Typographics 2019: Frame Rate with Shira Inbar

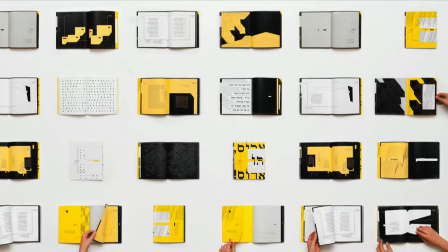Antigone breaking the frame of the state, Medea breaking the frame of the family and the gods, and I think that these stories of breaking conventions are very relevant for young people in Israel today. So growing up in Israel really provided me a multitude of opportunities to become familiar with frames and with borders.
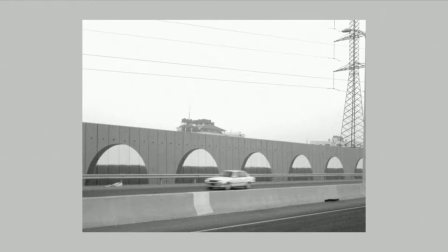Here you can see a picture of part of the separation wall that Israel has erected to separate itself from Palestine. Like you can see it has a nice drawing on it so you can see the fake view on the other side that you're not allowed to go to.
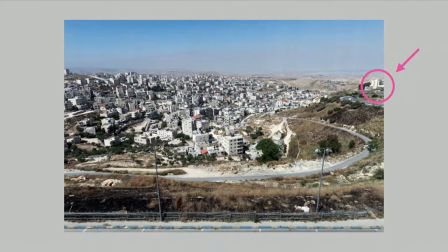This is the view of where I grew up in northern Jerusalem and right here you can see the university I attended in my undergraduate studies, B'Tselel Academy of Art and Design. And all around it is a Palestinian village called Issaouia which is located really right beneath it.
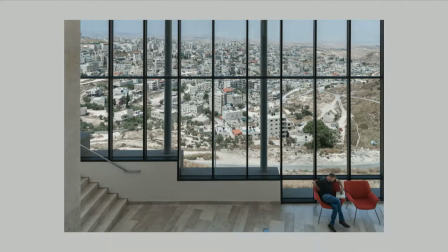As you can maybe there are pretty extreme differences between these two places. They are so close and they are also very far away.
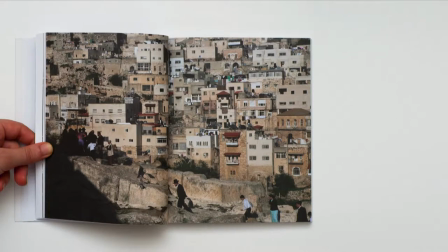In my years living in Jerusalem I became involved in activist groups of both Palestinians and Israelis fighting for equality.
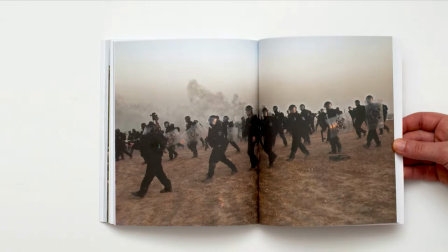This book entitled We Never Finished 1948 is a collection of frames documenting the ongoing displacement of Palestinians since the founding of the state.
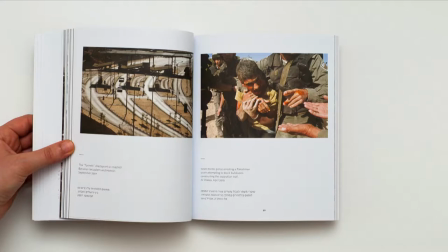I kind of like to maybe say or half-apologize this is the first graphic design job that I had today I
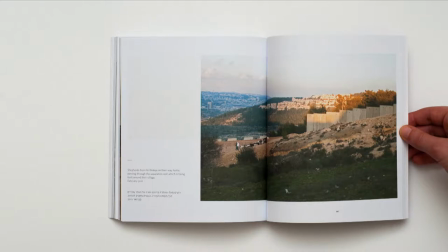would have you know maybe designed the layouts differently but still it's a first time for me and it's important for me and it's also the first time in which I was able to align my frame of thought to a frame of action through
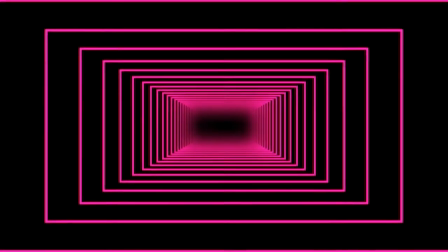design so fast forward when I moved to the States to attend grad school back in 2012 suddenly all the frames which I was used to and familiar with were no longer there in front of me, and I was sort of forced or I was facing a kind of emptiness in a way,
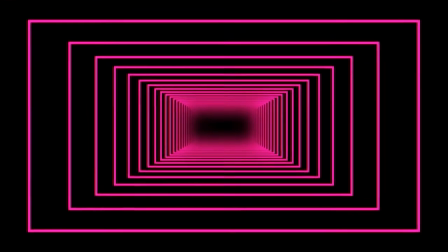and when I looked around me there were all these wonderful old buildings, you know, nice and even cement sidewalks, very green trees, and very different people from different places, and it was a little hard for me to locate myself in this new place at first. So, you know, in the beginning I tried to preserve the place that I knew when to import it, so So,
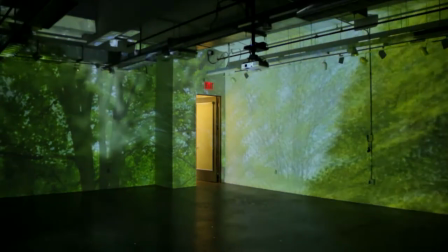in this video, I projected the treetops of my neighborhood in Jerusalem onto an enclosed dark room right here in the States
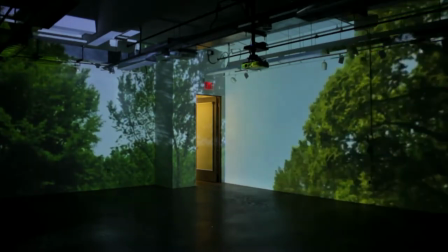to try and simulate the feeling of being back there.
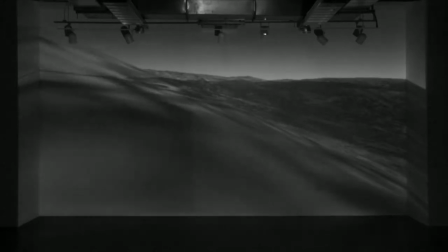I also recorded a journey on Google Earth from Jerusalem to Ramallah, the capital of Palestine, and back.
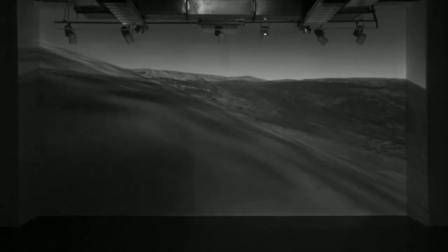In reality, this journey is far from being so smooth and dreamy like this video,
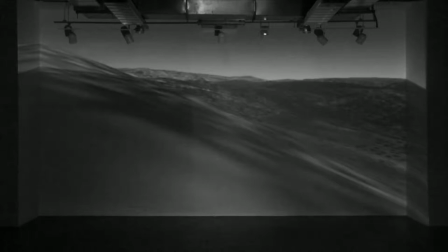but since this is my frame and my video, I can determine its reality in that way. so looking back I think that this sort of emptiness that I felt kind of forced me to look inward if I can't grasp into my immediate surroundings
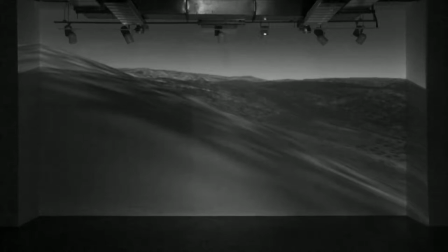how can I make something and what can I bring out from myself to my surroundings and how can I design and be present in the place
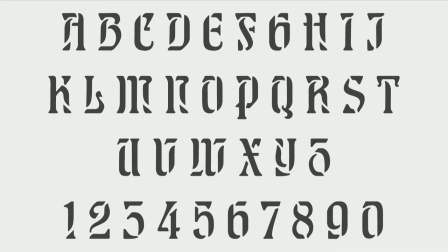where I am right now so I tried to design a stencil font
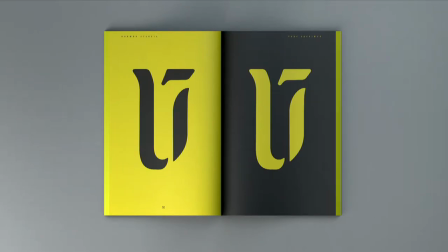thinking of ways in which type can be embedded in space and used in space in a comfortable way.
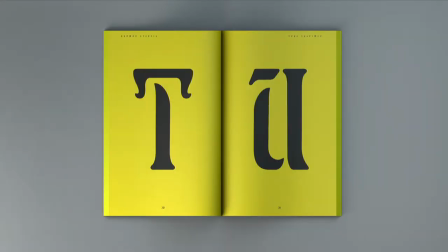It's a little bit unique for a stencil font, I know.
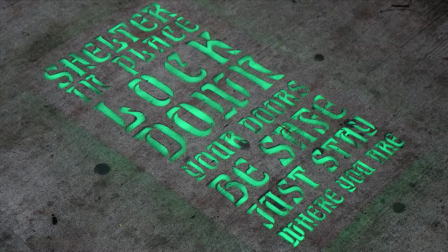And I sprayed it all over the city and got in a little bit of trouble for that,
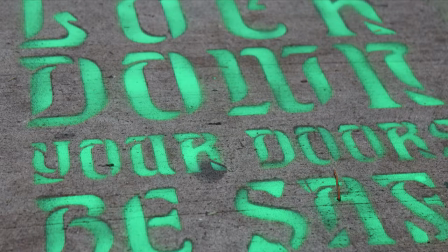but it was very, very fun to work on.